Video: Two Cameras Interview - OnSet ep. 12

Hey, this is Daniel from AdoramaPro. Today on set we talked about setting up a two-camera interview. We're working here with two Sony professional cameras, F5 and F55, but the techniques here we're using will work no matter which camera systems you use.
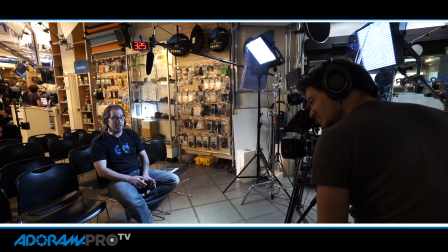(0:17)
You do want to always try to have two cameras that are kind of matching, so two Canon cameras, two Nikon cameras, two Panasonic cameras. It's going to make it a lot easier in the post to grade it out. The way we're set up here is I have the typical two-camera interview.
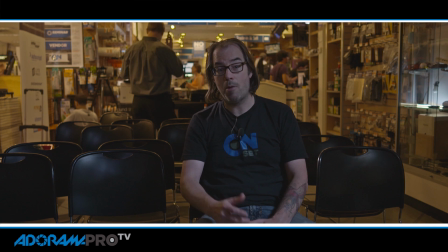(0:29)
I'm looking right at the camera, like I normally am when I'm doing these, because I'm hosting. But if you're doing an interview, you typically don't want the person looking directly at the camera. My interviewer, Sal, is over here. So normally he'll be asking me questions and I'm talking in this direction.
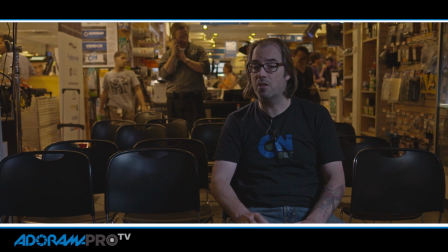(0:42)
This looks much more natural and it's a lot easier for somebody who's not professional talent to be looking at somebody having a conversation versus looking directly at a lens, which can be really uncomfortable for a lot of people.
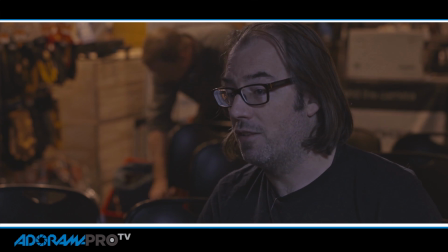(0:53)
So when you're doing a two-camera interview, you've got two cameras, obviously. So you've got a close-up camera and you've got a wide camera.
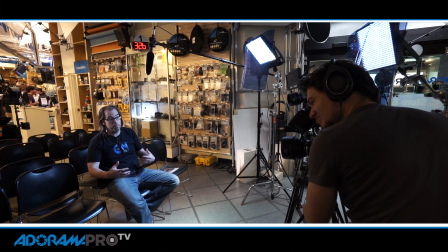(0:59)
The wide camera is going to give you the sense of the environment. That's your main shot. So you want to utilize that well.
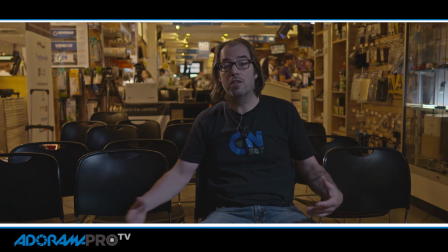(1:04)
Here, because I do these demos in our event space here, we shot here. You can see the space around me. If we were in somebody's house and they were a collector, let's say, you might have some of their things they collect near them or on the wall or trophies if they're an athlete, things like that. You want to fill this space so that you're telling the story there.
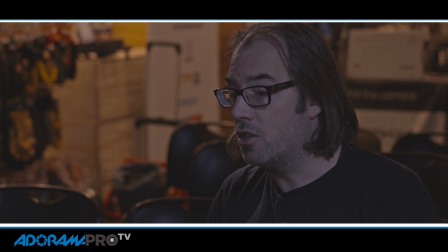(1:22)
The close-up camera is more for the reactions and to get the really nice shots of their face to really get the emotion of it.
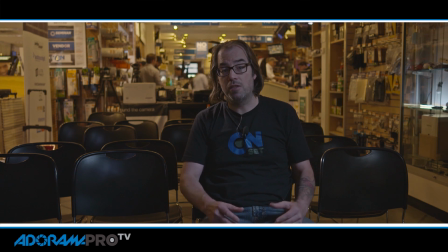(1:28)
What you can do with the secondary camera besides just show facial expressions is you can show hands and details if they're showing something.
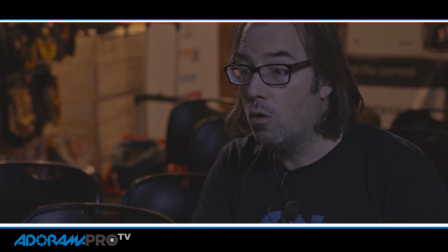(1:35)
If they've won a prize or they're show, they sew or whatever it is they're doing, you can show these emotions if they just happen to talk with their hands.
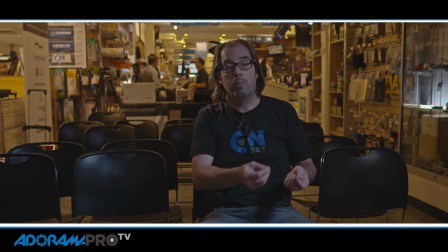(1:42)
You can show a lot of detail that way and it gives a little more help to the visual storytelling mat. so the the two cameras can be used
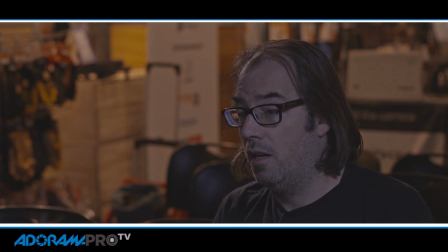(1:49)
you know to really give you a rounded image of the person that's kind of b-roll in a sense with with a second camera I
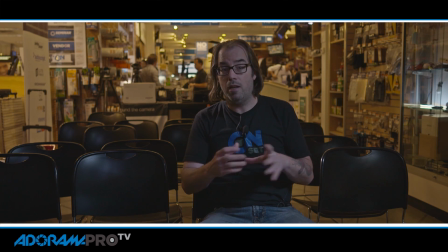(1:57)
lit this in a really kind of conventional way if you will with a three-point light I have over here I've got my hair light so this is a light panels solar 4 which is a Fresnel style light so it allowed me to really shape the light I use the barn doors to compress it down so I'm keeping the light off the front of my face. I'm giving myself a nice rim here.
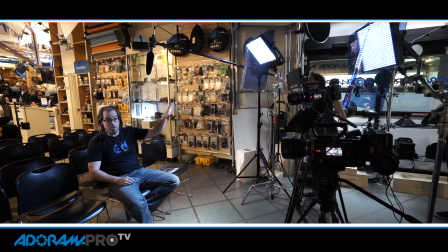(2:17)
Over on this side of me I have the brand new Astra from Light Panels, which is just an amazing new light, four times as bright as the previous one by color, etc. It's just a really nice light.
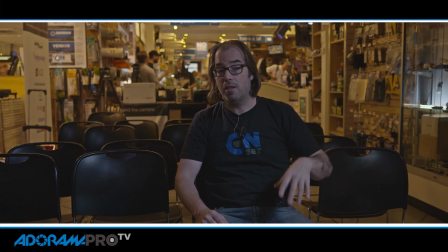(2:28)
That's my main light on me. We can turn that off and we can see what that looks like, see what it's doing. So there you go.
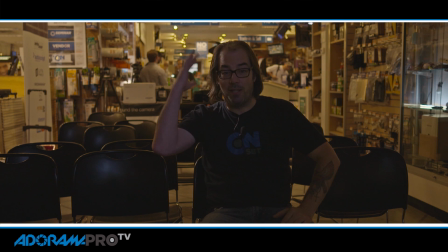(2:34)
You can see I'm in the dark, basically, except for my little hair light going on over here. So if we turn that back on, so just to round it out, I have a fill light just kind of between the two cameras.
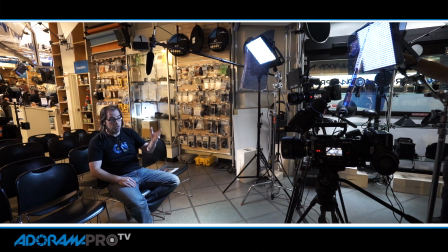(2:43)
I have a standard light panels one by one so we can turn that off we can see what that's doing so that's just bringing a little bit of
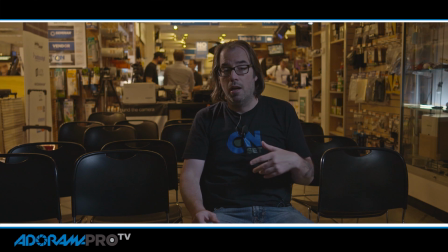(2:48)
fill making the image you know making the shadows not so dark this is especially useful for shooting with a DSLR they tend to be very contrasty I'm shooting with a Sony f5 so it's not as big of a deal but you want to have a fill light if you're shooting with a contrasty camera or you're gonna have in your post you want to you know crunch the blacks a little bit so one thing that we did here
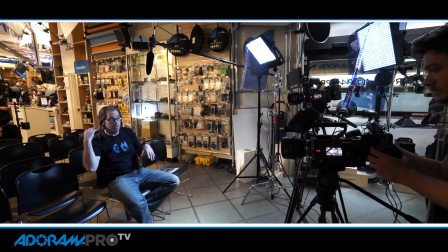(3:07)
to add separation besides the light, the light here just shining on me, is the store itself is lit primarily with tungsten with some fluorescent filled in.
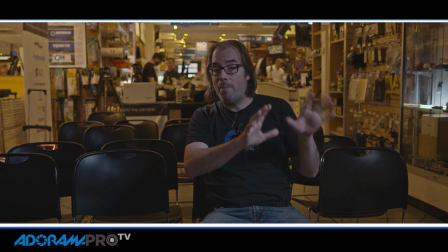(3:16)
So I'm using daylight balance LEDs, and I'm white balanced to them. So it made the store warm, and I liked that, but it wasn't really enough. So what I did do is I added to the daylight balance LEDs in the front, I added a full blue.
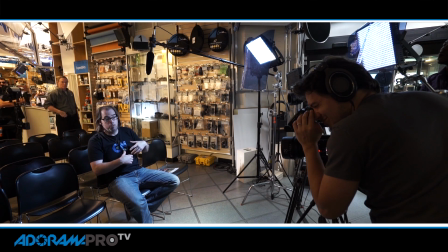(3:28)
So making the color temperature go up to about 7,700 Kelvin.
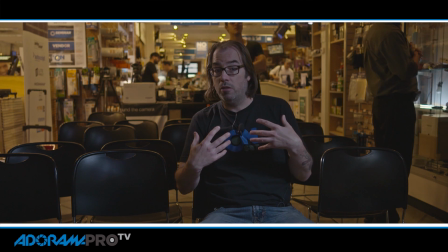(3:31)
We then white balanced against that so that the light on my face is very natural and even, but the store itself gets much more warm and inviting.
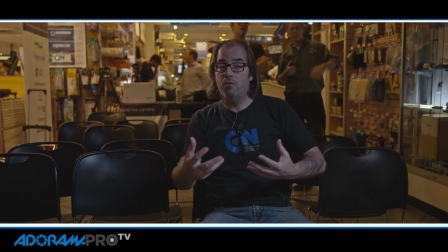(3:39)
So just using that color separation can really give you a three-dimensional image to your interviews.
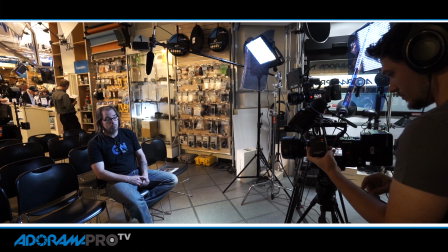(3:45)
So for this interview and the way that I like to do interviews, I have two microphones set up. One is a Sennheiser Lavalier, which I have actually plugged into the camera recording audio directly. And then above my head I have a Sennheiser shotgun mic. So I'm getting two sources of audio and we're going to mix them later in post. If you want some more information about microphones, you can check out our other OnSet video with the microphone tests. Thanks for watching. Be sure to subscribe to AdoramaTV, and I'll see you next time OnSet.